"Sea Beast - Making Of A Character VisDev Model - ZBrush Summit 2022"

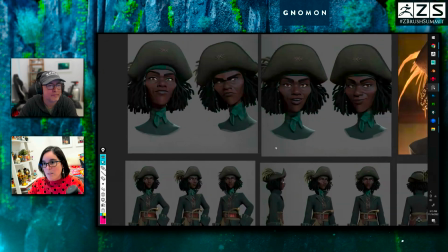75:54 so here you can see a little bit of the the posing and then some of the facial expressions that i did for her and this is her at the end in the movie
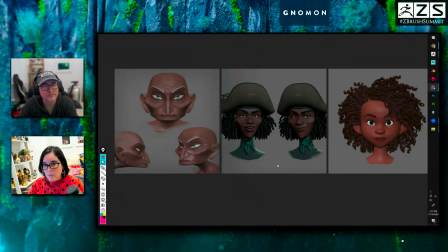76:03 um i can show here also what i was talking about earlier you can see that like this is gwen the
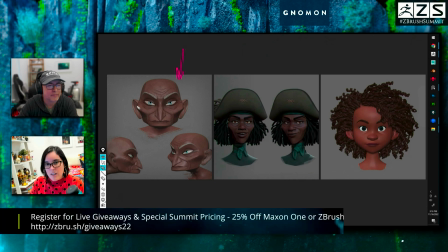76:11 witch so you can see that the witch she is she has sharp angles like really increased sharps and then you can see sarah is sort of like more of this with a little bit more nuances nuances on the soft
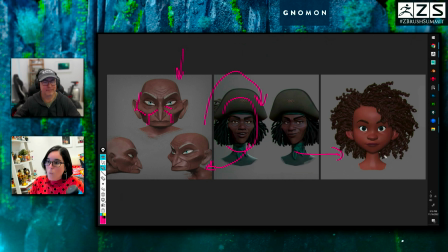76:28 and then you can see macy which is way more soft but don't get
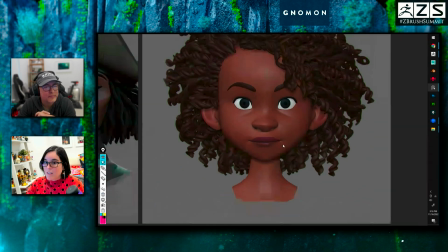76:33 me wrong macy just like blue has some good sharps that are very keen
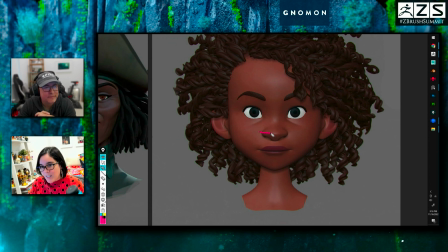76:38 like if we notice here she she has this sharp angle here she has this sharp v on the nose she has this very sharp mouth shape and and this ages her we on the movie macy she is an orphan so that line on her eyes it's just a very simple line but
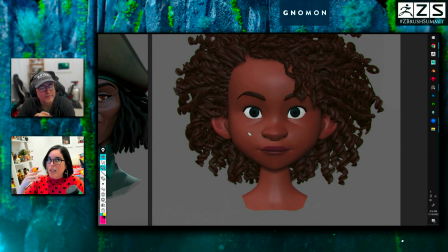76:58 that line gave her that that wisdom that some kids needs to have if you don't grow up with your parents or something you know so all of
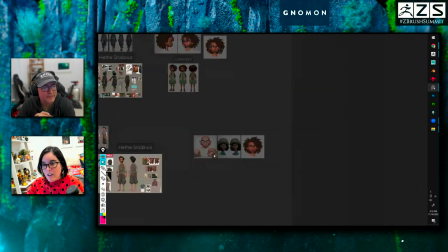77:08 those decisions needs to be done a lot of love um i can show
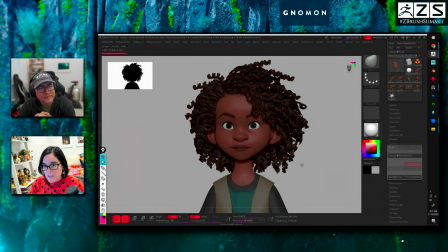77:14 here in zbrush like macy um the zbrush model uh what i'm
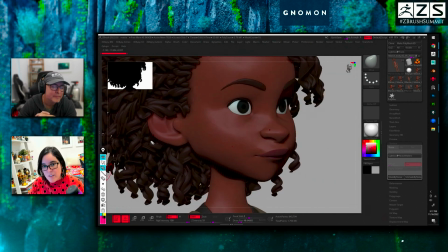77:18 talking about you see like she has this very like i like to call this the zygomatic pole but it's this line here going in you can see the separation of planes going on you know even though it's soft it's there it's not just one soft ball it's you can feel those planes going around you
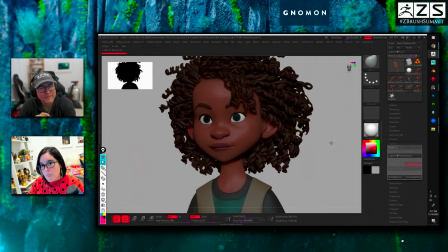77:38 know giving her that wisdom um that she needed you know that courage
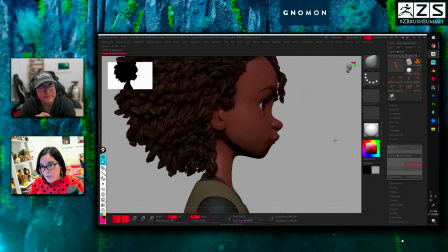77:43 um a lot of things also is uh when you talk about soft it
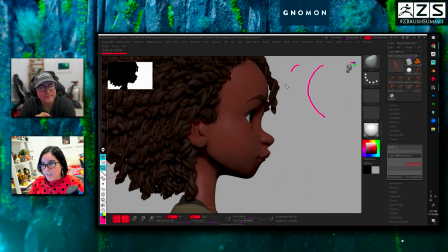77:48 doesn't this is soft and then this is soft right but you have a little more like fast curve which you can see here like you can see a little fast curve and then you go to an angle here and again this brings that that edginess to back to her instead of her being all
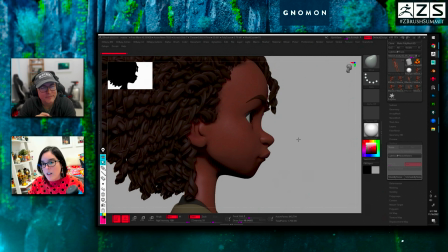78:07 soft little girl kind of thing so those things is what you learn
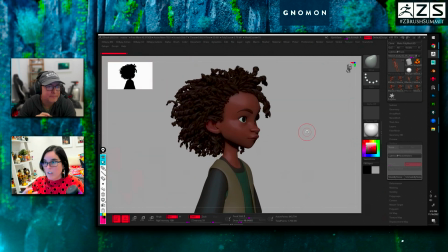78:12 from someone like charles being a supervisor and from tony fucili you know it's those things that you like if you if you have the chance to work on productions really pay attention how the designers talk so you can really capture
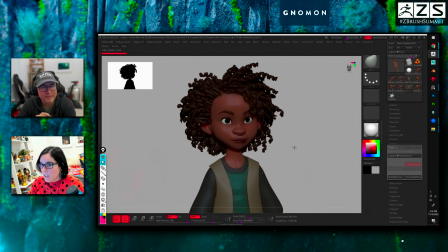78:27 those those elements to to the character you know yes that's really good
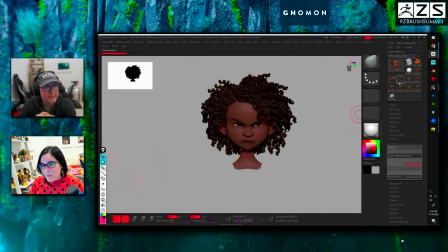78:32 advice actually yeah and you can see here i can talk a little bit about facial expressions but one thing i learned about facial expressions
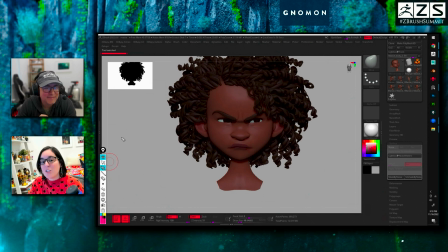78:40 and i'm not a master at it at all like i'm very bad at it but i learned one thing that i can share here which is two words it's called contract and expand okay a lot of facial expressions what happens is there is a primary motion of contract or primary motion of expansion this
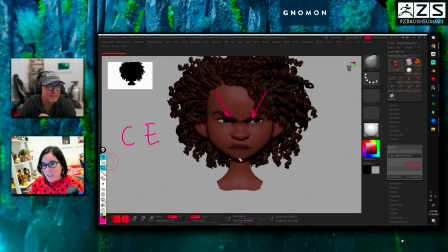78:59 one you can see there is a contract feeling everything is pulling up you see to a contract contraction point i would say so when you know this you know that things don't don't not gonna flow like horizontal anything in nature to
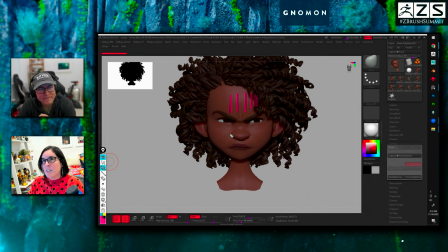79:17 be quite honest like it always happens in diagonals and curves it's very rare you're gonna find horizontal parallel lines or vertical i mean parallel lines so the diagonals of contraction is like this right it's what you do and then
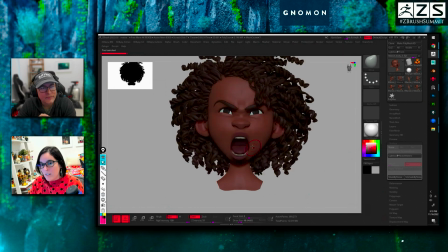79:36 if i go to an expansion uh this one is nice because it's a combo of contraction with expansion you see so it again like if you separate into parts the mouth can do an expansion and then the whole eyes area can have a contraction